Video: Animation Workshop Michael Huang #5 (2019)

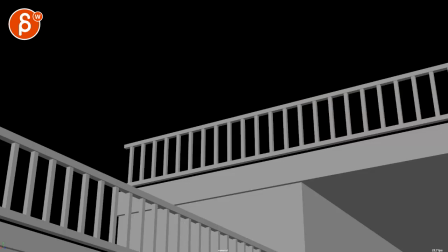(0:04)
Alright, let's play this in full here. There is sound at the very beginning, just a couple gunshots and I'll leave it at that. Pew pew! Pew! Last one. And then there he goes.
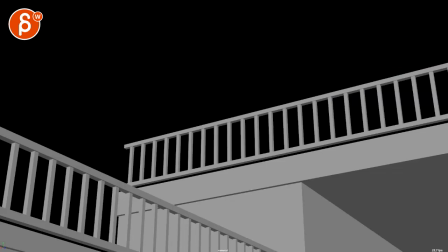(0:21)
Cool. I'm going to turn that sound off. Just in case. And you're mentioning in your email that.
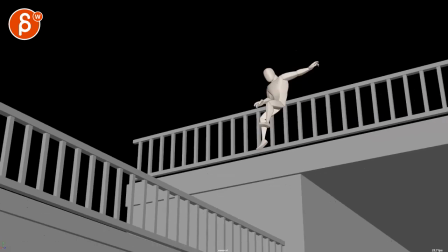(0:27)
So you're going to have this guy here. Pew pew. Shoot. Boom.
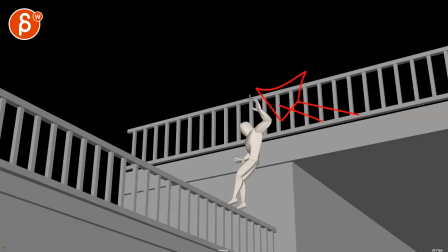(0:32)
Run away. but then we go back up and then police guy comes here all frustrated sweating it's my sweat
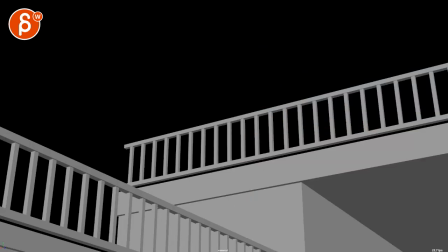(0:41)
that's it now let me see it felt a bit long a couple things what if someone watches this without sound I'm not sure you need to sound I think we should play it safe and just work with it um without the sound if you just play this
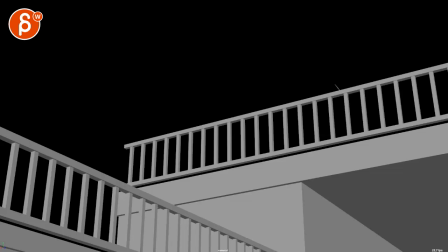(1:00)
i mean you have the tracers but i wonder if we could just start right away on this guy and then you know when once he gets to here i think what i would do personally again is as always is
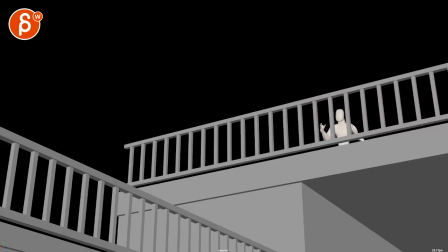(1:16)
you can do whatever you want i would start off right with the character coming in so imagine there's no sound so no one's kind of wondering what's coming here and i know there's there is um stuff here but i'm going to ignore that and imagine character comes in runs to it there's a slight
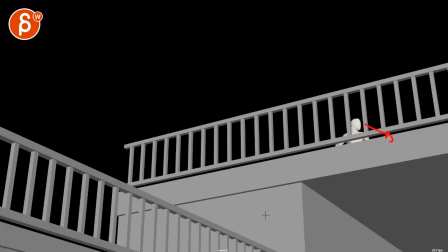(1:36)
uh glimpse at the character looking back which is cool it's not extremely important because it's going to be clear here but i always like that kind of little bit detail so you might potentially if you want to do this push this a bit more
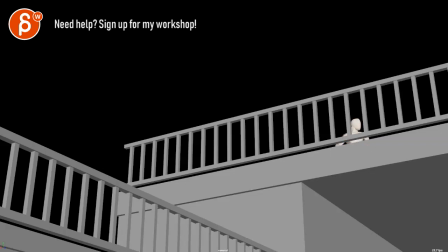(1:50)
where the chest is more turned away from us it's a bit more of a side not like a sidewalk or side stepping thing but it's just it's just a bit it feels a bit like it's mostly the head and then that's it and i know this is stepped and we're going straight into
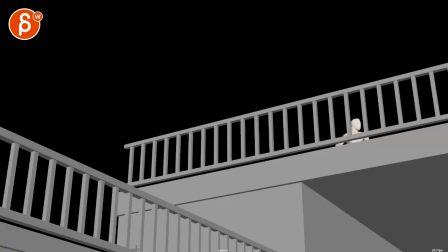(2:05)
this pose but as you move forward something you think about like how far you want that to be turned where that arm might be a bit more in front of the body even if just for that small moment but again it's minimal thing but personally what i would try to do is comes
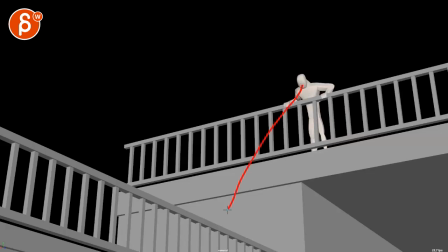(2:18)
in and looks here and now just for a moment you might think oh i might make this i can i can jump down and the cop that's following me that's really big he's eating way too many donuts he can never jump down i'll be free and because for that moment where he's he's
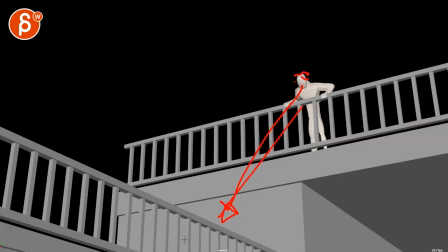(2:35)
thinking about this and he's much more occupied with that and his escape he forgets the gun person in the back it's a weird name gun person so he comes in and then you have the shot one here and then one here hitting so it's a really close call
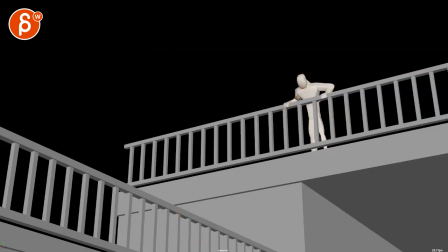(2:55)
that's that makes him look back again but just for a moment he was forgetting the person because he thinks oh i can be free because only i can jump down here then looks back then that shot again here and then the other thing was on the on my first viewing that he felt very casual he's being shot at he goes
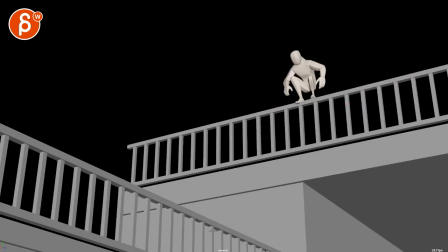(3:15)
all right yeah i guess looking back yeah i guess well let me jump that seems very very relaxed for someone who's being shot at so i
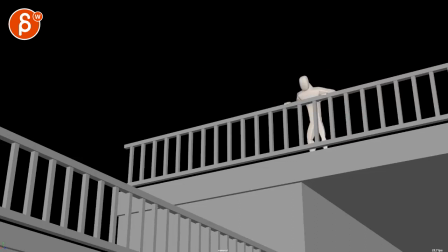(3:23)
would probably do this and that's what i'm thinking about that's why he is um somewhat distracted by that moment of freedom there and then you got that shot like i said here where he really winces and moves away from this like really
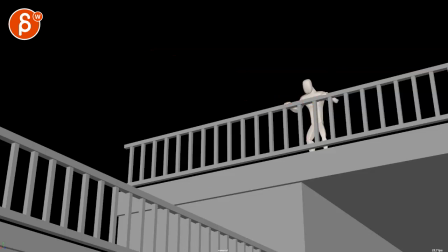(3:39)
uh changing his pose turning around so it's not just that but it's it's a bigger pose change and really whoa make it make it much much faster so after this the shooting he gets he goes straight
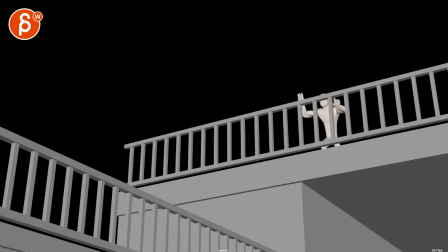(3:55)
into this pose and not going back it's a full-on oh what's over that holy crap so much faster reaction and then as he gets to this you know it will be with potential side steps or something just a bit more active because he's he's back here he sees cop is still here he can
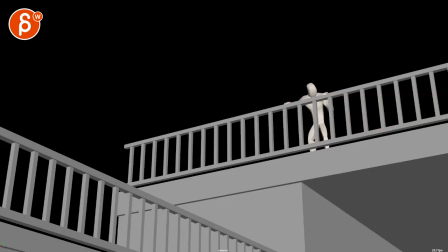(4:15)
kill me at at any point i want to be much more frantic and um panicked about it and it doesn't have to be fumbling in terms of oh falling down and getting back up but just just a bit more than
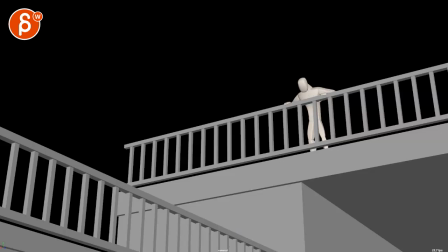(4:31)
than that because then if you are going for like maybe that person's not really a threat then i would play that up a bit more so that for instance he could look back and he's being shot at and all he does is hold on to
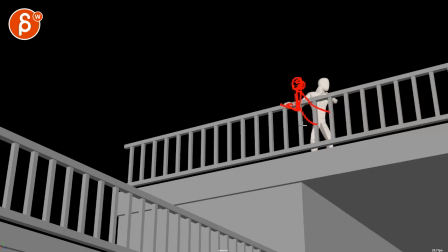(4:46)
this here and he leans back you know arm here uh arm down maybe one leg up and it's kind of like a very casual oh let me just let me just move over while Oh, he's shooting at me. So it feels like either you want to make sure that, oh, I'm panicky and I got to run away and jump away.
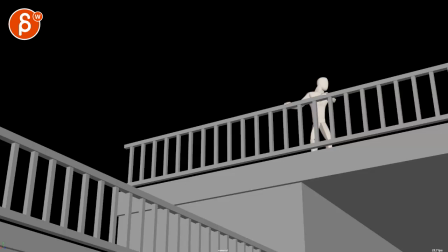(5:06)
Or it's like, ah, all right. Well, I guess I'll jump here. Still behind me. Yeah, not really a problem. Let me just jump down here. So it feels like you want to push me personally. I would push into either one of those directions. And right now it's kind of like, well, he seems like he wants to get away, but it's not that concerned, especially through here.
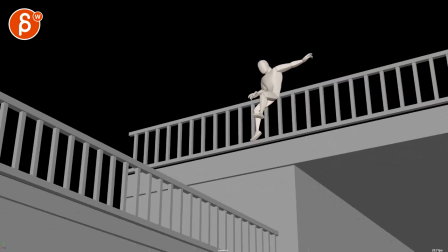(5:26)
I think it's back up to here this is cool because this to me seems a lot more like not a lot more but
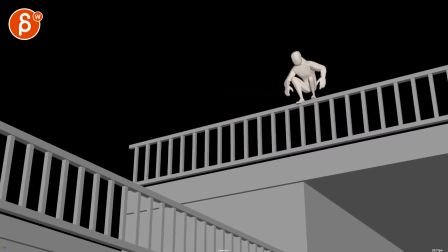(5:35)
not massively in control I like the the changes in arms and all of this
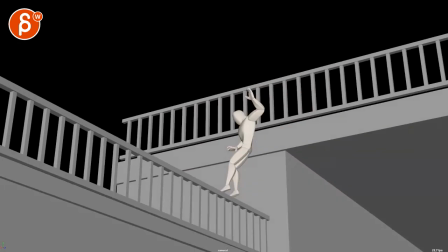(5:42)
like it's not extremely casual but it's also not fumbly so again I would push up
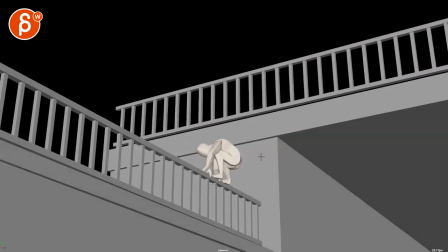(5:48)
potentially either in one of these directions where he might even land here
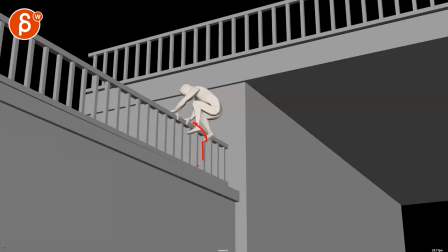(5:54)
and have that bit more of a slip down and then into this.
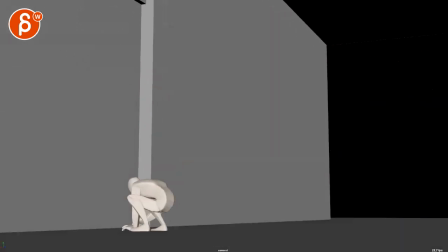(6:01)
And when you do this, that lands could be ever so slightly off balance where he has to rebalance itself.
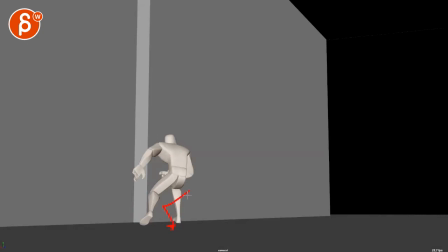(6:11)
And then that step over, imagine, would be potentially, I'm horrible at drawing, but lower. So he almost turns around this way, pushing off of this arm into this.
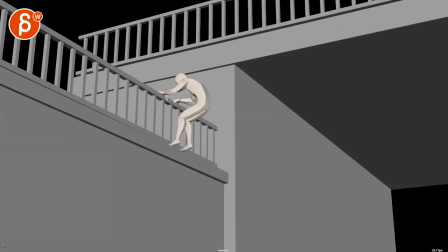(6:26)
Or if he's extremely casual, it could be a lands home.
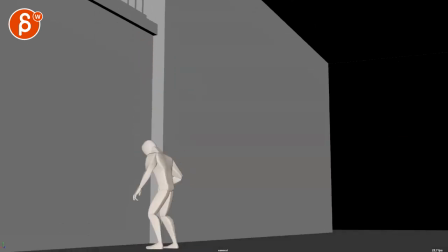(6:31)
And maybe instead of going there, it's almost like he lands and does a bit of a one hop up and go.
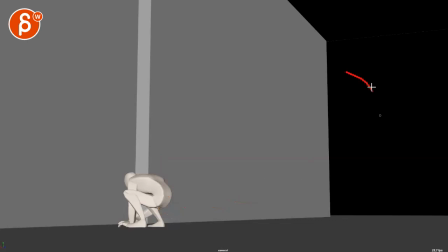(6:39)
I don't remember Elastigirl before when you have Bob, the buildings in Elastigirl. After she says you have to be more flexible, she has a little hop backwards little one two and then she goes with another
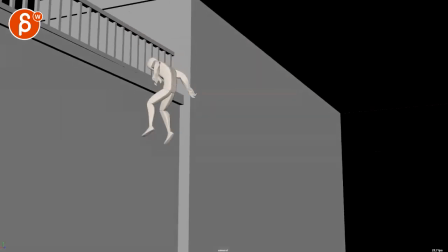(6:51)
little jump it's a little bit of a casual hop there then i would push that potentially